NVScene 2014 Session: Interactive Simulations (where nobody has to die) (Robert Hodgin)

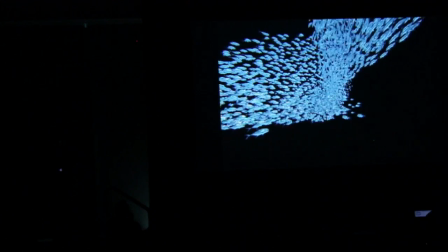I think it really makes it feel more underwater without having to do things like adding floating particles and bubbles.
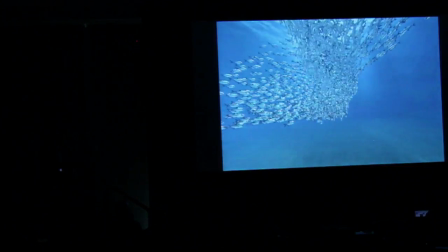And then we put them in the ocean scene, which is really basic.
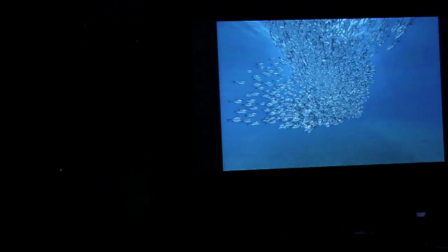It's almost a flat plane for the ground and then sort of a cheap ocean pattern up top. And then we add some fog so that they blend in with the background a little bit better.
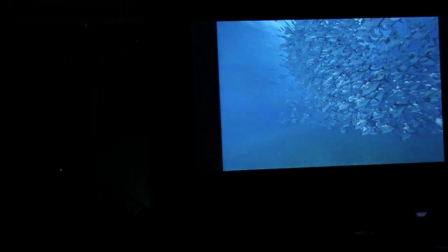And then we'll throw in one shark for good measure. This was also designed with the Oculus in mind. So it's actually pretty compelling to be inside of the fish while wearing the Oculus. this,
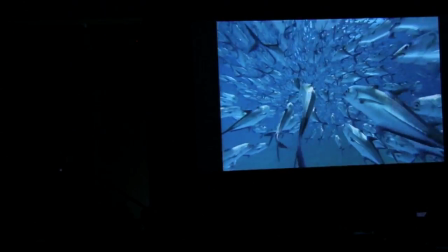and then suddenly you see all the fish swim away in a specific direction and you look and there's a shark coming after him. It's nervous making.
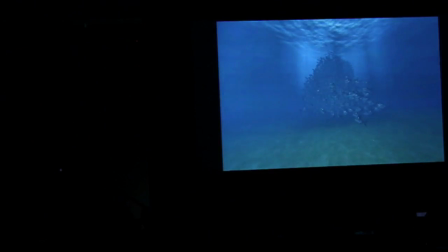Where is that shark? Has he even shown up yet? There he is.
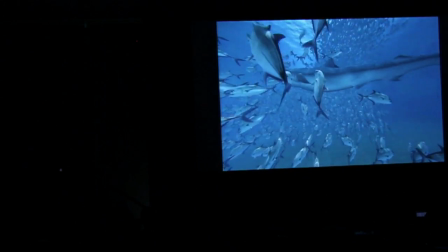So he's not predating, he's just gently swimming through. He's having a bit of fun. So I want to continue to push this look further. I'd like to get ten times as many fish at some point, but that's a problem for another day. maybe even another person.
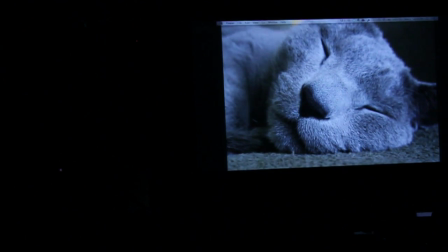And finally, where's my cursor?
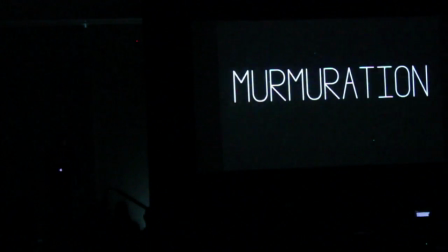Murmuration is what scientists call large flocks of birds. In the case study that I wanted to do, I was looking at starlings.
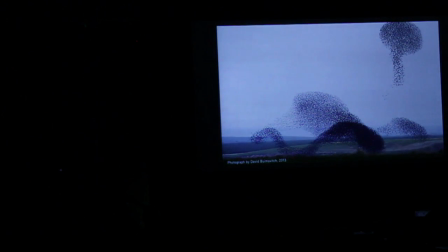I'm sure a lot of you have seen these photos, which made the rounds recently. This one was taken last year. This is just what birds do over fields apparently. They have this really distinctive flocking pattern. I wanted to figure out how close I could come to simulating that effect.
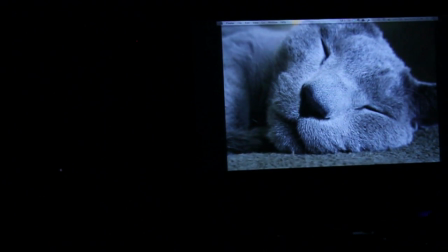I actually started yesterday during some of the talks that were happening yesterday afternoon and then finished it up in my hotel room. Let's give that a run real
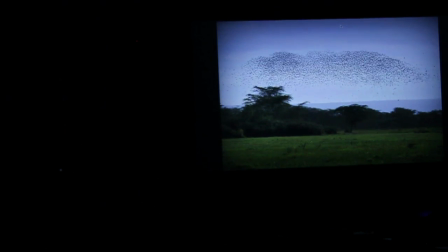quick. So I'm just using, you know, flat graphic of a field because that's where this happens. And as you can see in the corner, I've got my zones of influence. And I'm animating the zones just to provide a little more variety.
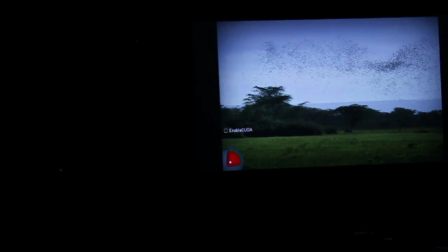And I've also made it so that the crowding variable affects the radius of that zone of influence. So the more a bird gets crowded, the smaller that zone becomes for each one of them individually.
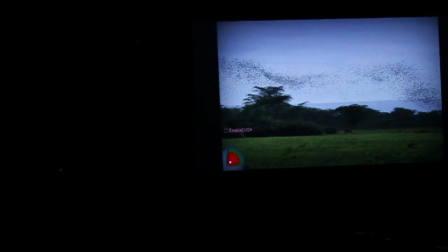And so this is running with about 11,000 birds. The bird is an 8-poly sort of diamond shape, and I'm doing sort of a basic wing flap in the vert shader.
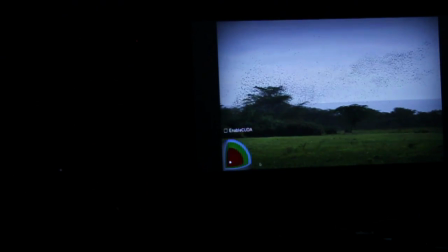I don't know. We can try. It's unpredictable, so...
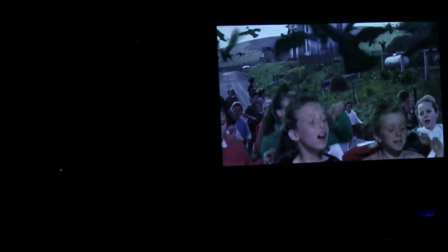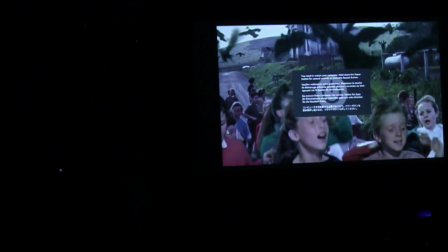Well, I'm sorry about that. Damn you, Kuda. So that's all I have. If you have any questions, I'm happy to answer them. But before you raise your hand to ask a question, if you're going to, just remember I went to art school.
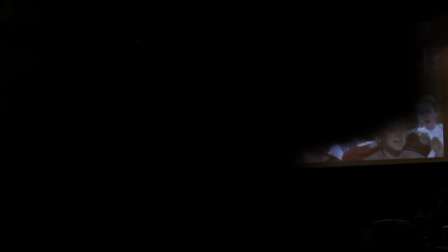So there's a good chance I'm not going to have any idea what you're asking, nor will I have an appropriate response, but you can certainly give it a try. So if you have a question, raise hand, and also, as he asks, speak slowly. And use small words. Can you go back to the breakdown of the last fish and water thing and talk about how you did the seafloor and the top of the ocean? So, the sea floor was just a VBO mesh that just has some noise peaks to them, so it might as well just be a flat plane. There's not much there to it.